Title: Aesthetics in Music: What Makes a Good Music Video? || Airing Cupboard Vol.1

In this instance, we'll use Elastic Hearts as an example You know, the one with that one guy But, guy from Holds
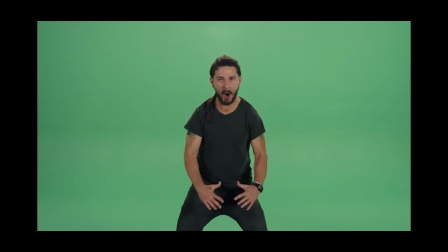[4:16]
What's his name?
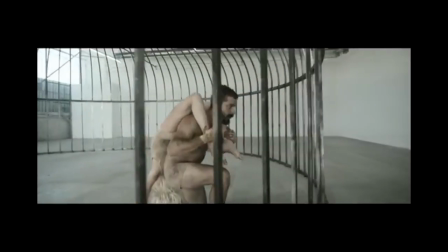[4:19]
Oh yeah that guy, Shia and Maddie fighting and all that in a cage that they could easily fit through.
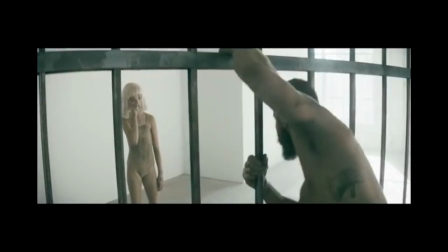[4:25]
You know, the choreography in this video could be seen to really tell a story though, to the point where you can almost feel the battles that the two characters are facing within the track.
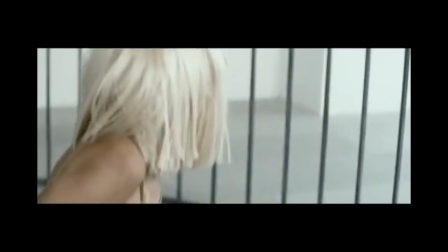[4:34]
Bro, what? To the point where you can almost feel the battles that the two characters are facing within the track.
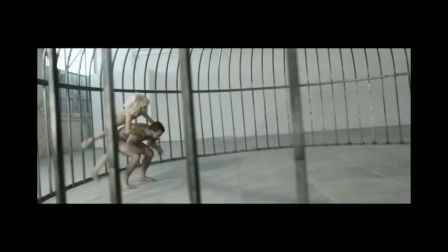[4:41]
The track itself, while incredibly impactful through Sia's vocal techniques and lyricism is taken
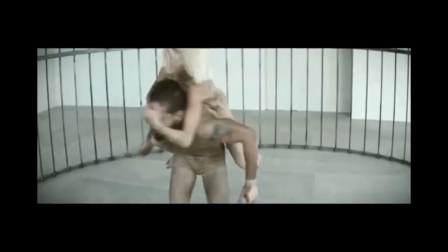[4:48]
to that next level through the metaphor behind the cage and the battle that's being fought within it. Of course they could have probably used some narrower bars because it was pretty obvious that they could fit through but I guess that's part of the metaphor. I don't know man, I don't know. This is America by Childish Gambino, I'll be real,
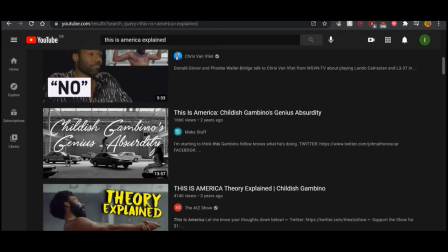[5:09]
there are more than enough videos out there explaining the meaning behind all of the symbolism behind the video through the special effects, choreography and certain plot points. I just want to talk about what I felt was the main point in this video,
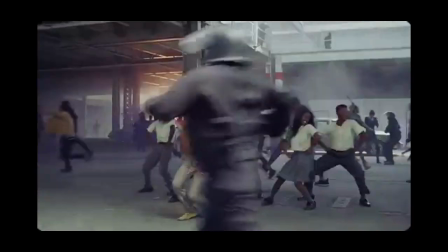[5:22]
this being that while there is so much tragedy going on in the background of the video, we the viewer find ourselves being distracted by the theatrics and, I guess, the vibes in the foreground.
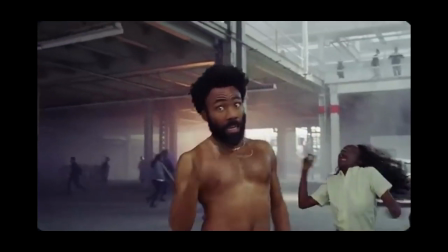[5:35]
From my perspective, without the accompanying video, this track wouldn't have gotten half of the exposure than it did with it.
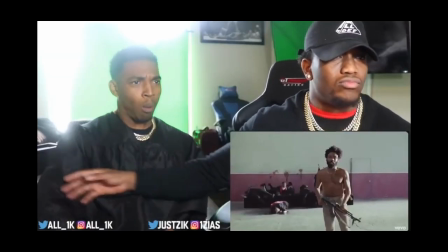[5:41]
Look at all of the reaction videos that came out, articles, reddit posts, all discussing what it could possibly mean, and the final icing on the cake, the cherry on top. My Man Childish explicitly stated on multiple occasions that it's all open to interpretation, and that he doesn't even want to set anything in stone with his own words,
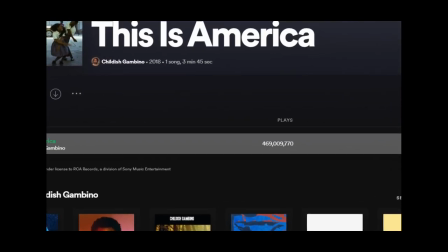[6:02]
so in a way I guess part of the reason for this track getting so much exposure could be in part due to the amount of mystery behind its true meaning.
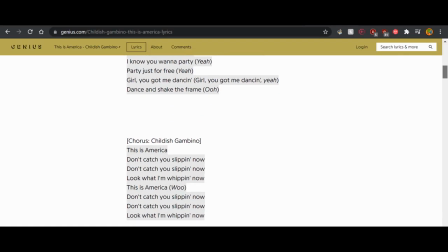[6:12]
Another aspect to take note of is the fact that you can't even really hear what he's saying throughout a lot of points in the track, but we're all just so distracted by the beat,
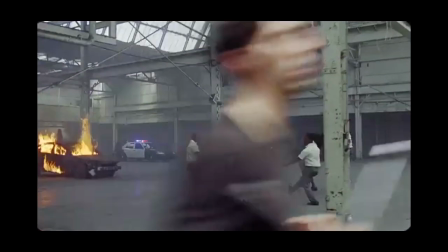[6:22]
the video and the mad choreography that we just don't even care that much. See now the crazy thing about aesthetics in music is that once you've seen the video that accompanies a track, you begin to associate that visual experience with the music whenever you hear it, see it or think about it. Because think about it, before I saw the music video for sky by playboy carti,
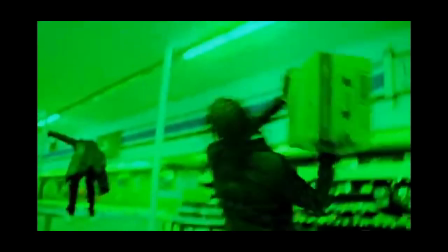[6:45]
I'd have never thought to associate it with a group of hoodlums destroying a supermarket with the green night vision filter over it and
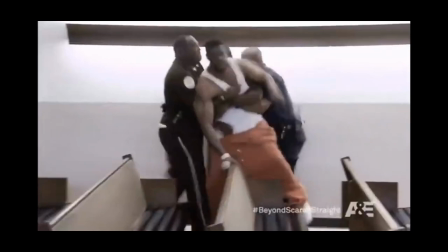[6:52]
that's weird because that whole album reeks of black air force activity now though now whenever
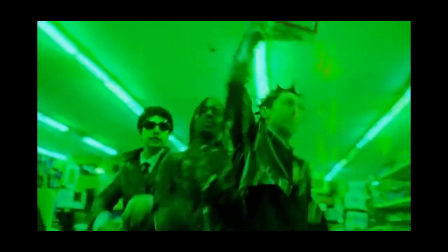[6:59]
i hear those synths i feel like making my way to the local little and just going crazy those 80 waits they they give me a power up let's be honest i feel like going over there with like my boys and kicking around bags of flour bags of rice throwing it around but in reality i feel like it's just gonna be me there in like the little bakery eating all of the goods and security trying to drag me out or something. Hosier has always been pretty prominent in my eyes for videos with intense plot and the one thing that you may notice if you've
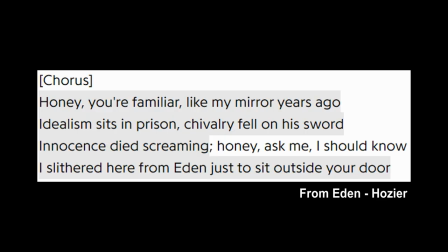[7:31]
listened to a few of his tracks is that a lot of the time his lyrics almost read like poetry so they all have a plot in and of themselves. In a few of his videos the plot almost intensifies the track itself. Look at Cherry Wine for instance,
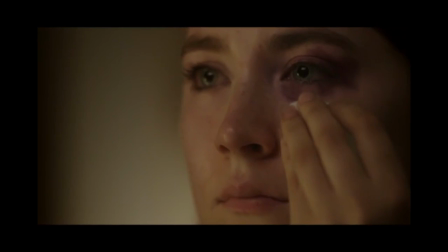[7:45]
a song detailing an emotionally and physically abusive relationship that the victim cannot get out of because of his attachment to his lover. However, the video itself switches and contrasts the song by using a woman as the victim rather than a man as the lyrics imply, clearly showing that both women and men, in case you weren't already aware,
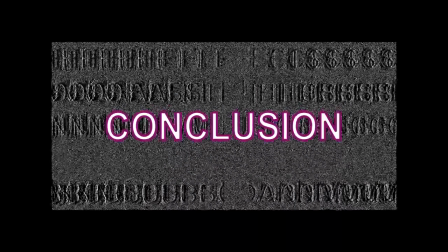[8:06]
can catch them hands. I'm not too sure where I was going with this video to be honest. I guess I just wanted to talk about the effects of aesthetics in music.